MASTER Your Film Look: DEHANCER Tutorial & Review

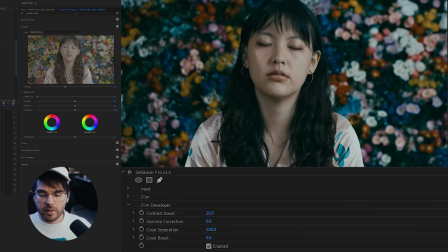[4:09]
So I'm gonna dial that back to like 20 or something. Maybe even a little more, 30. You can see if I disable this already, I'm getting much more deep blacks and white whites. I think her skin tone needs to be a little bit brighter, so I might increase the gamma a little bit.
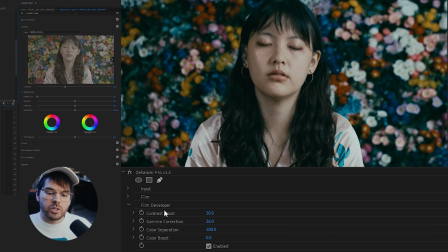[4:28]
And generally, you just have some options here to adjust the contrast and the colors. One thing, you can come down to the color boost. If you don't think it's saturated enough, you can just crank that up, or you can just give it a little bit. Her skin tones are a little muted right now, so maybe I'd crank that up. Give her skin a little bit more color.
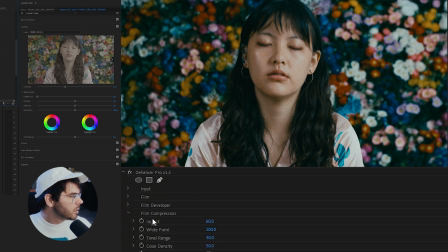[4:47]
Another thing that I like to do is come to the film compression tab, and it kind of compresses the highlights. It like brings down the highlights so that they're not as bright and overbearing. This shot doesn't have a ton of highlights, so I don't know if you'll see it very easily in this one, but I'll show you later.
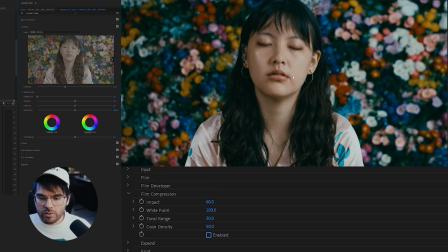[5:02]
But I like to enable that, and you can tell a little bit in her skin tones right here that it just kind of mutes the highlights a little bit, which I tend to like in most shots. You might not like it if you want really bright, blown out highlights, but I tend to like it.
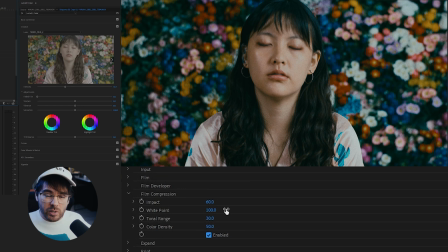[5:17]
And apparently that is there to represent what film does, because whereas digital is great at shooting in the shadows, film is great at shooting in highlights. And so I think that's there to kind of replicate that. Next, I'm just gonna come down to the film grain, which is the main thing you want from this plugin,
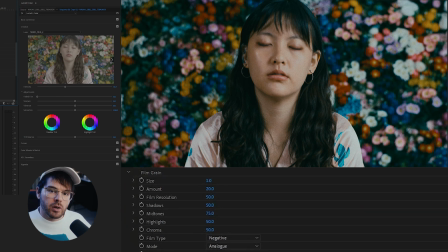[5:31]
because apparently Dehancer doesn't just overlay film grain on your image, it actually analyzes your image in some way. I don't know, it's over my head, and it makes it look more realistic. And that's what we want in a film grain plugin, is for your digital photos or digital video to look more realistic.
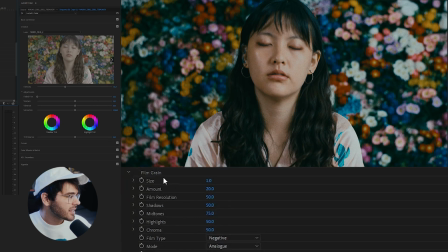[5:47]
And this is the best one I've found so far, I gotta be honest. You can adjust the size, you can adjust the amount, the film resolution, shadows, midtones, highlights, chroma, like you can, there's a ton of different options. And the ones that I am most interested in are, first, I don't tend to like chroma in my film grain, so I'm just gonna take this all the way down.
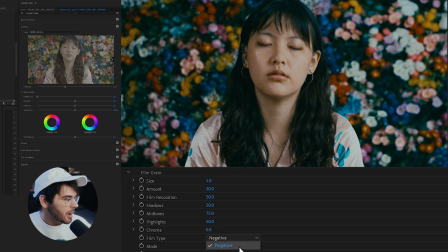[6:06]
Also, the film type, I'm just gonna change to positive because I think it looks a little bit better. You're not gonna be able to tell on YouTube the changes because YouTube compresses the out of videos. You might not even be able to tell there's film grain at all on this, which sucks because of YouTube's compression, but just trust me, it just changes the look of the grain a little bit.
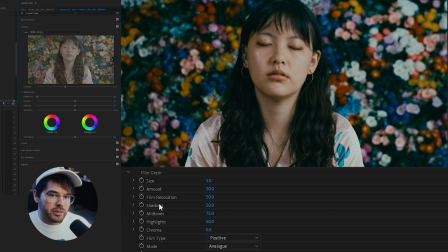[6:24]
Another thing I like to do for some reason is I like to take the grain out of the shadows, so I'm just gonna bring the shadows down to zero. And again, you're not gonna be able to tell, but it takes some of the grain out of her hair, and I just like my blacks like super clean and silky, but that's just a personal preference.
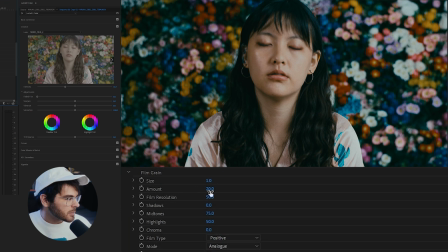[6:40]
Obviously the size and the amount, I'm just gonna leave that as it is because I tend to like it right there. And then the film resolution is another interesting one.
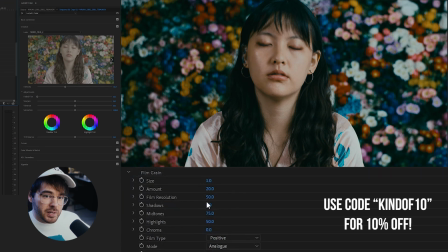[6:46]
On the default, you have it set at 50. And what this is doing is making your image less sharp. So if I crank this all the way up to 100, it's gonna be as sharp as it was when I shot it. But I can bring it all the way down to zero so you can maybe better tell the effects. I'll even zoom in a little bit.
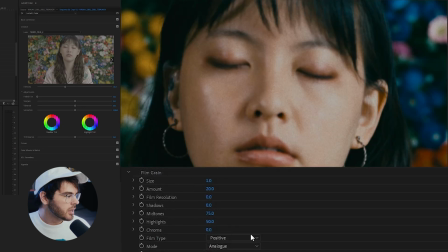[7:02]
Pop this right here. Just look at her eyes or earrings or something. And then I'm going to crank this all the way back up. And you can tell, obviously, there's a lot more sharpness in the earring and stuff. If I bring that back down, super blurry. And this is just to replicate that film look, duh.
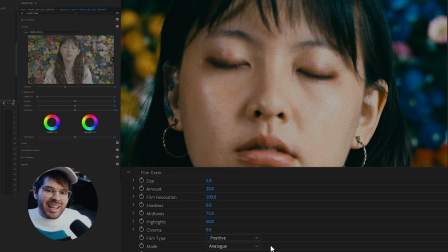[7:21]
That's why it's called Dehancer. It's not enhancing your video, it's dehancing it in some way. It's making it look like it was shot on old film cameras, which obviously weren't as sharp as the Sony camera that I'm shooting on right now, which is extra sharp.
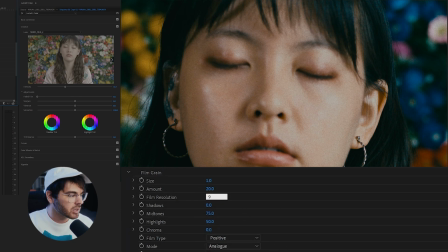[7:34]
So you might want to dial that down a little bit. I don't love it at 50%, but I like it like maybe 80 or 75 or something. I am a sucker for sharp images, so I'm not really sure how I feel about that. Now, here comes the exciting part of this plugin for me.
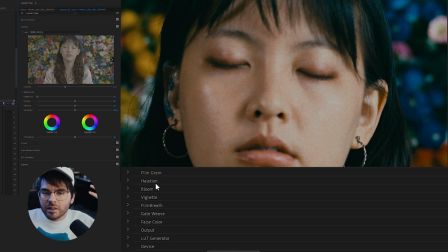[7:51]
This is like, you can find film grain online and you can overlay it and you can find other film plugins, but what I think makes this particular plugin special are the next four things that I'm gonna talk about.
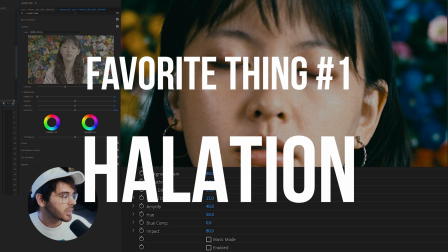[8:03]
Number one is the halation. This is something I've not seen in other ones, but maybe I'm wrong about that.
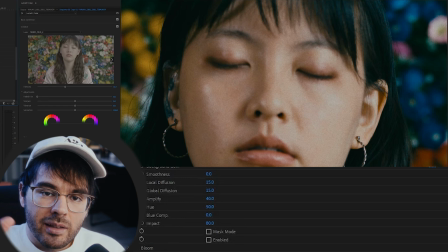[8:09]
The halation is the way that light bleeds in the image.